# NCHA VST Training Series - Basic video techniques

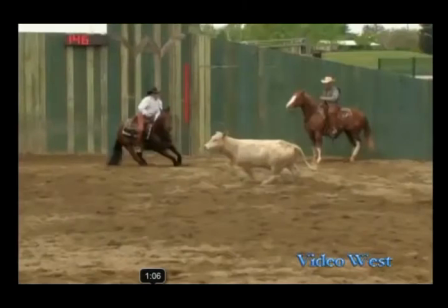745s
As they ran over to the wall,
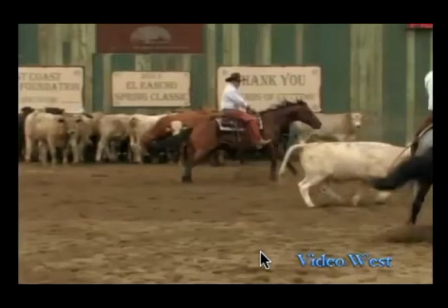751s
of course the turn back is starting to get in the way a little bit, but rather than stay zoomed in at this point, and you'll notice at this level, and also to keep the head movement or the camera movement down to a minimum,
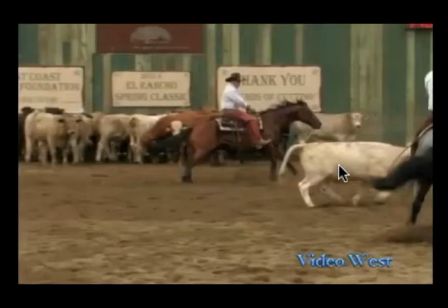769s
the videographer uses the zoom to go wide. And that's something that I tell my new guys is that, you know, we also work angles. You can have a cow and a horse running to the side.
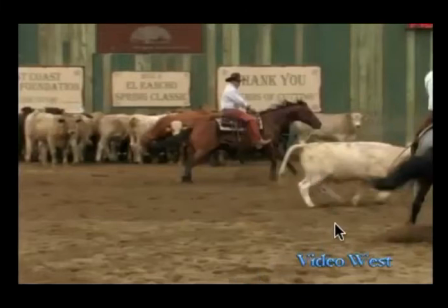783s
The cow can peel off and go back almost to the center of the arena. The horse can be moving across, straight across. Well, rather than trying to follow both of them at a you know, in a tight fashion,
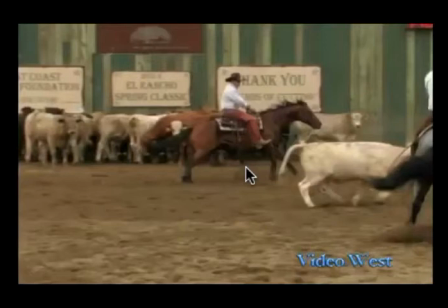801s
I tell my video guys to zoom out a little bit to cover more ground. The head of the camera hasn't moved that much, but now you've opened it up so you have more of the scene visible. And that also keeps head movement down.
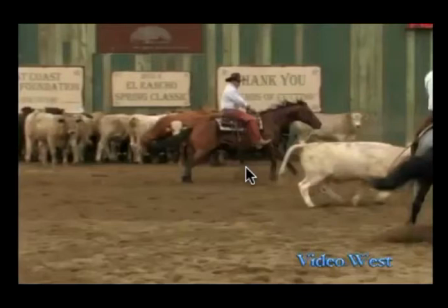817s
The video image being presented looks a lot more solid, and you can keep up with the action better. So watch as they move over here. The videographer is going to zoom out a little bit to capture all of that movement without moving the head of the camera a lot.
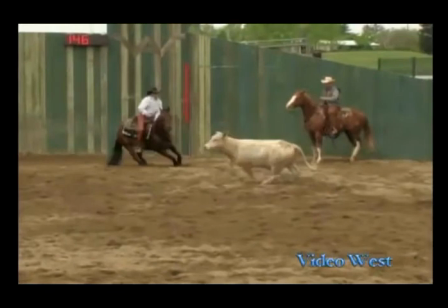836s
And if you notice, it's a nice solid image. You see the movement within the frame, but the head of the camera is not moving itself.
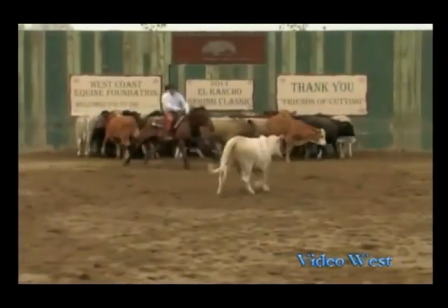848s
Now he's back a little bit, and so he's going to move in a little bit.
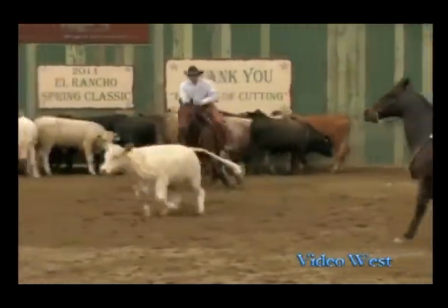854s
Now notice here, movement of the horse and the cow. Okay, let's do this again.
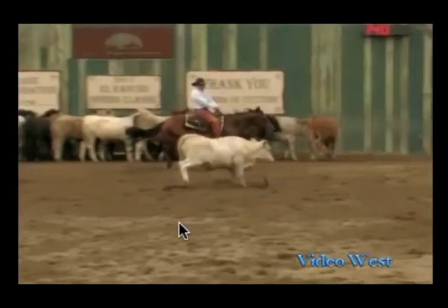860s
And with that movement, rather than move the camera this way and that way and this way to keep up with them, since he has a little bit of those side frames in there, he allows the
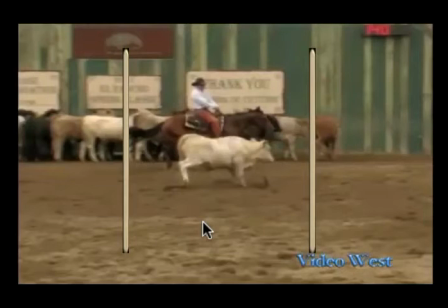875s
horse and cow to move within that frame without moving the camera head.
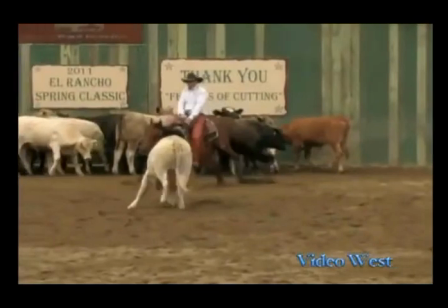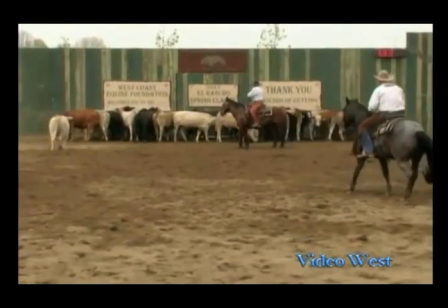888s
Okay. Now, here's another area that I tell my video guys about. Once the rider has released the cow, there's going to be a moment where
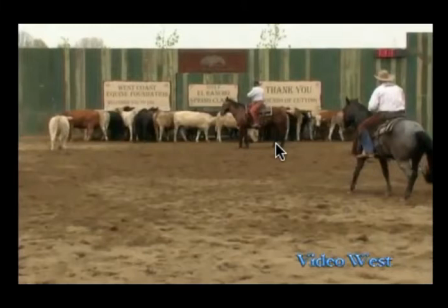902s
he's going to turn around, he's going to adjust himself, getting his reins straightened out or whatever, and he's going to be sizing up the herd. Now, a lot of times when I'm working with new video guys, the first thing they want to do is snap the head around,
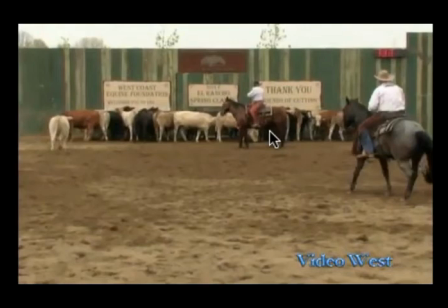922s
zoom out, and get ready for the next run. Well, the problem with that is, again, if you're doing a lot of excessive camera movement, it's visually disorienting.
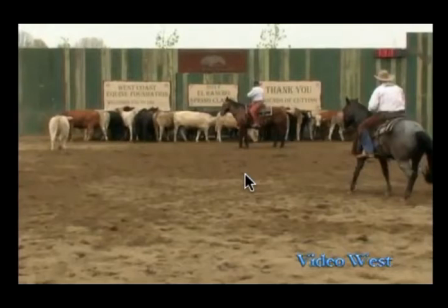937s
So I tell my guys, look, there are those times that they may turn around and rush back into the herd, but very rarely. So what's going to happen is I tell them, stay in on the horse and the rider, let the cow,
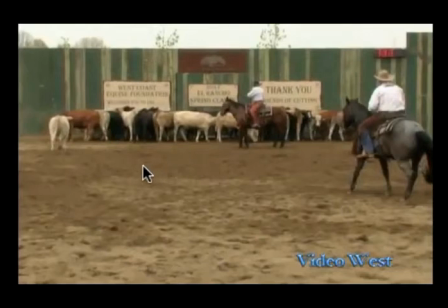951s
when it's obvious that they've released, let the cow run its way, run off camera. Then just pause, just stop for a moment. Let the rider turn, and then as they're turning, zoom out a little bit.
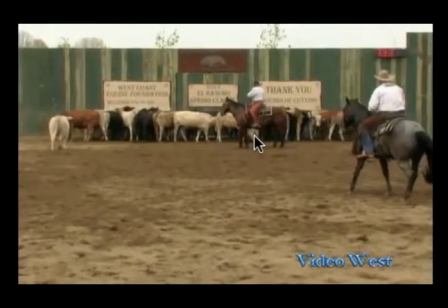970s
It kind of helps. It helps with the excessive movement. Okay, let me back up and I'll let it run all the way through, and you'll see what I'm talking about.
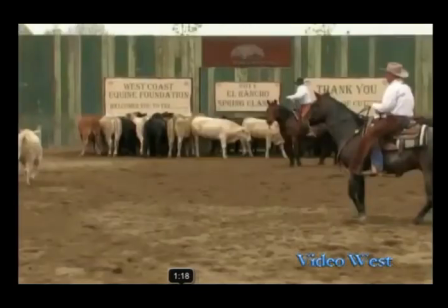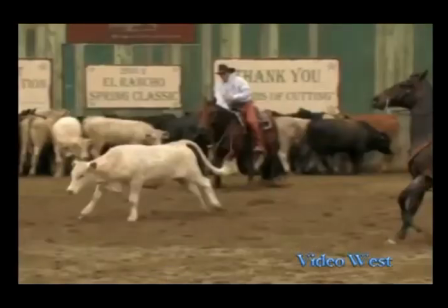989s
Okay, and let me mention one other thing.